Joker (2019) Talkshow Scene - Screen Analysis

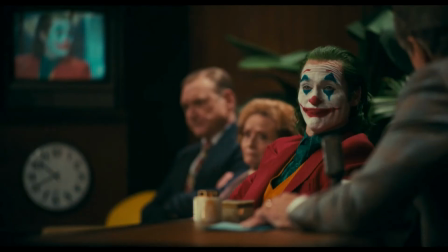(8:20)
Both these are great techniques used to evoke distress in the audience.
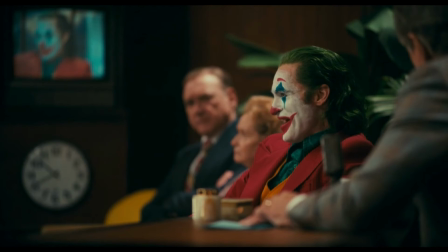(8:24)
In his monologue, the camera uses static shots to emphasize and see Arthur's emotions.
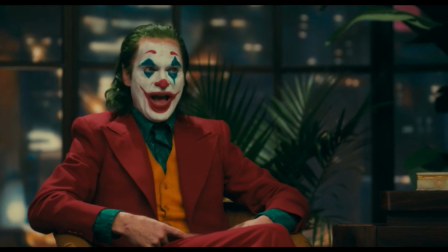(8:30)
This boxes in the viewer to this moment, not allowing them to look away.
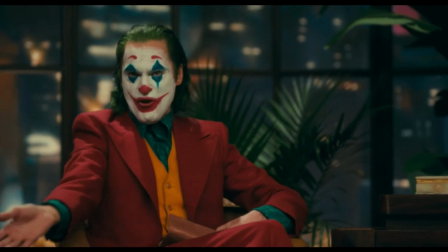(8:35)
Through this lack of camera movement, the viewer is able to process and empathize with what Arthur is saying, almost making it seem as he is the victim.
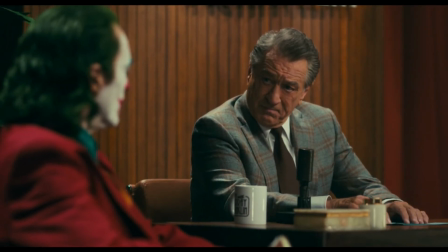(8:43) You have a problem with Thomas Wayne, too. Yes, I do.
As his emotions heighten, the camera begins to have slight movement.
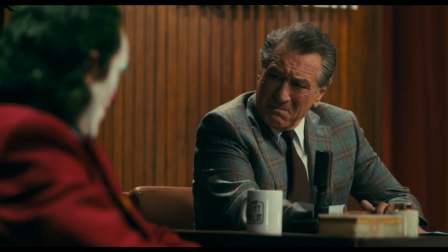(8:51)
The decision of having no score and only hearing diegetic sounds from the audience places great importance to what we feel in the room.
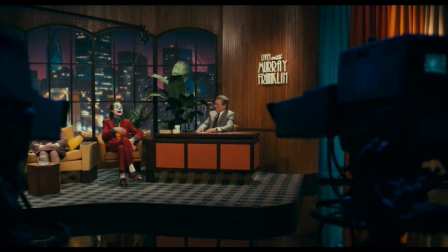(8:59) Nobody's civil anymore. Nobody thinks what it's like to be the other guy.
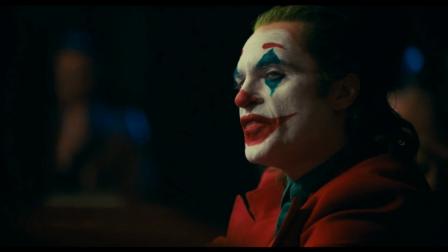(9:04)
Everyone is holding their breath to see what happens next.
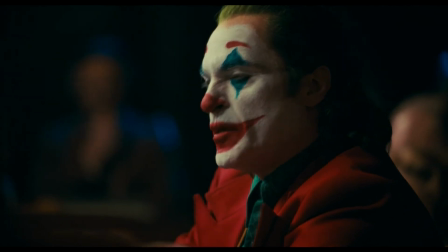(9:07)
As the monologue progresses, we see shifts in the use of different shots, such as the wide shot and close-ups.
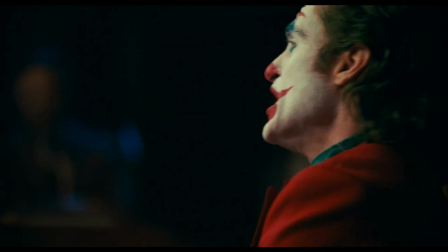(9:14)
But these close-ups and the use of low-key lighting on Joker's face once again reveals
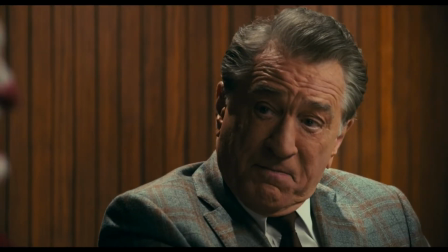(9:19)
how alone Joker truly stands and how his views don't align with anyone else's in the room.
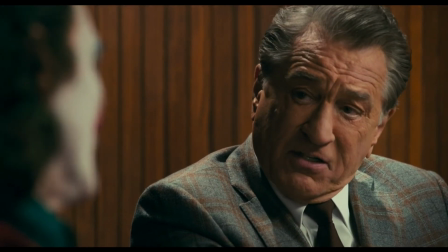(9:24)
He's trapped within the frame, which can be seen as him being trapped in his own ideologies.
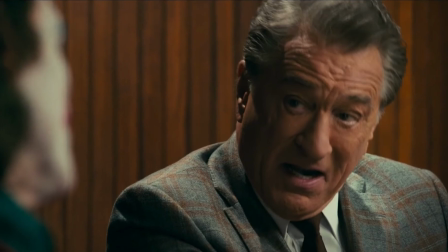(9:30)
As we move into the close-up of Murray, we see that the darkness has consumed more of his face,
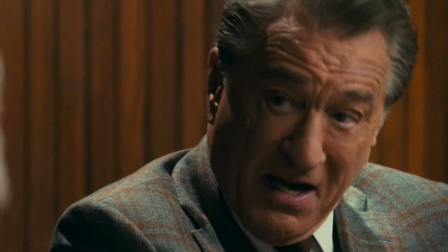(9:35)
meaning that Joker is losing all connections with him, causing Murray to become one of the oppressors.
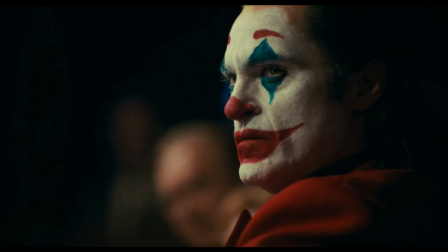(9:42) You're awful, Me? Murray. I'm awful? Oh yeah, how am I awful?
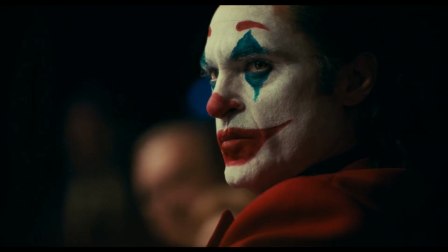(9:47)
The use of the J-cut in this situation is really powerful to convey the emotions of the Joker. The
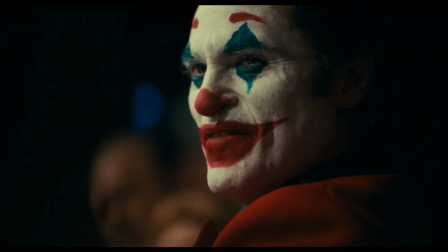(9:53)
darker lighting and being able to hear what Murray says while still focusing on the Joker lets the audience know he is at a low point in this scene.
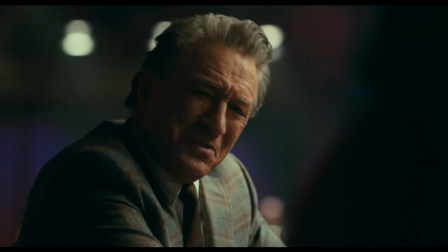(10:01)
The ominous dark lighting which is presented behind the Joker can lead us to believe he is transitioning from dark to light.
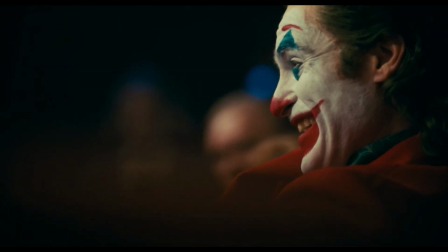(10:08)
Arthur's been pushed past his limits, and he is now counting on the Joker to become everything he couldn't be.
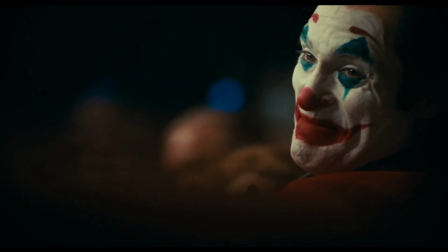(10:14)
Although shots in these sections are rather lengthy, placing emphasis on dialogue,
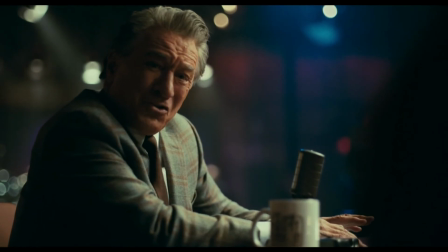(10:19)
the anxiousness and anticipation felt by the viewers progressed by the stylistic form of editing.
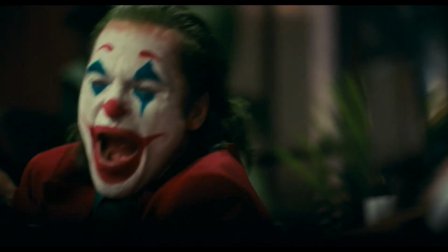(10:24)
We can see the manipulation of rhythmic relations by the fact that the duration of the shots being presented gradually gets shorter and shorter,
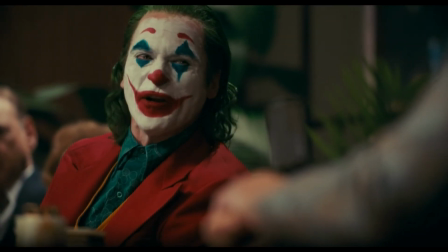(10:31)
leading to the inevitable climax of the scene.
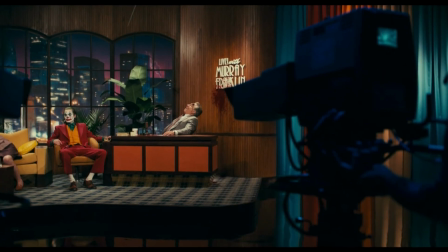(10:38)
In addition with the slow pushing, the rapid building of the score and the mise-en-scène, the viewer is left in utter suspense.
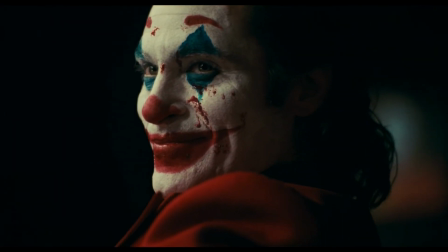(10:45)
The ticking sounds from the score symbolizes Arthur's mind. It's a ticking time bomb.
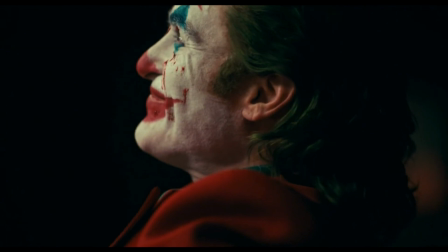(10:50)
It's just a matter of time when it's going to blow.
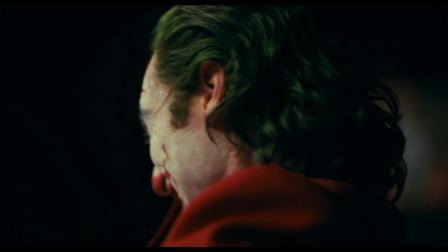(10:53)
Once he shoots Murray, through the use of different individual stylistic elements, the scene brings the story together.
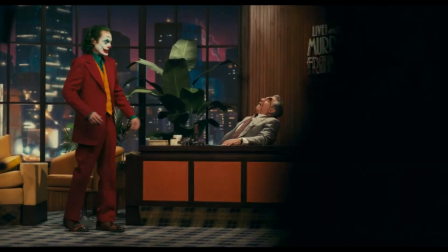(11:00)
Through the use of motif of his dance and hearing his real laughter for the first time,
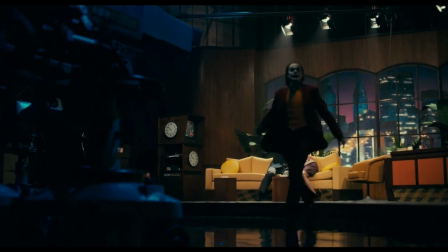(11:05)
through subtext the viewer sees that he's finally embraced violence and chaos, which has now become part of his identity.
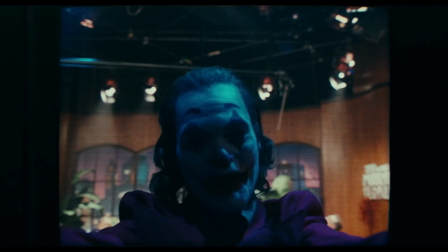(11:11) And always remember, that's...
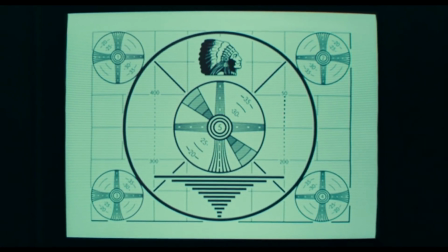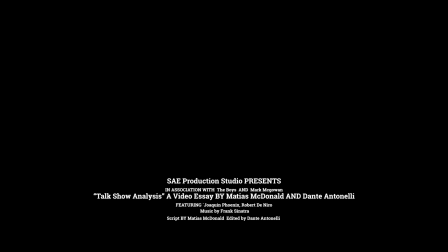(11:26) That's life.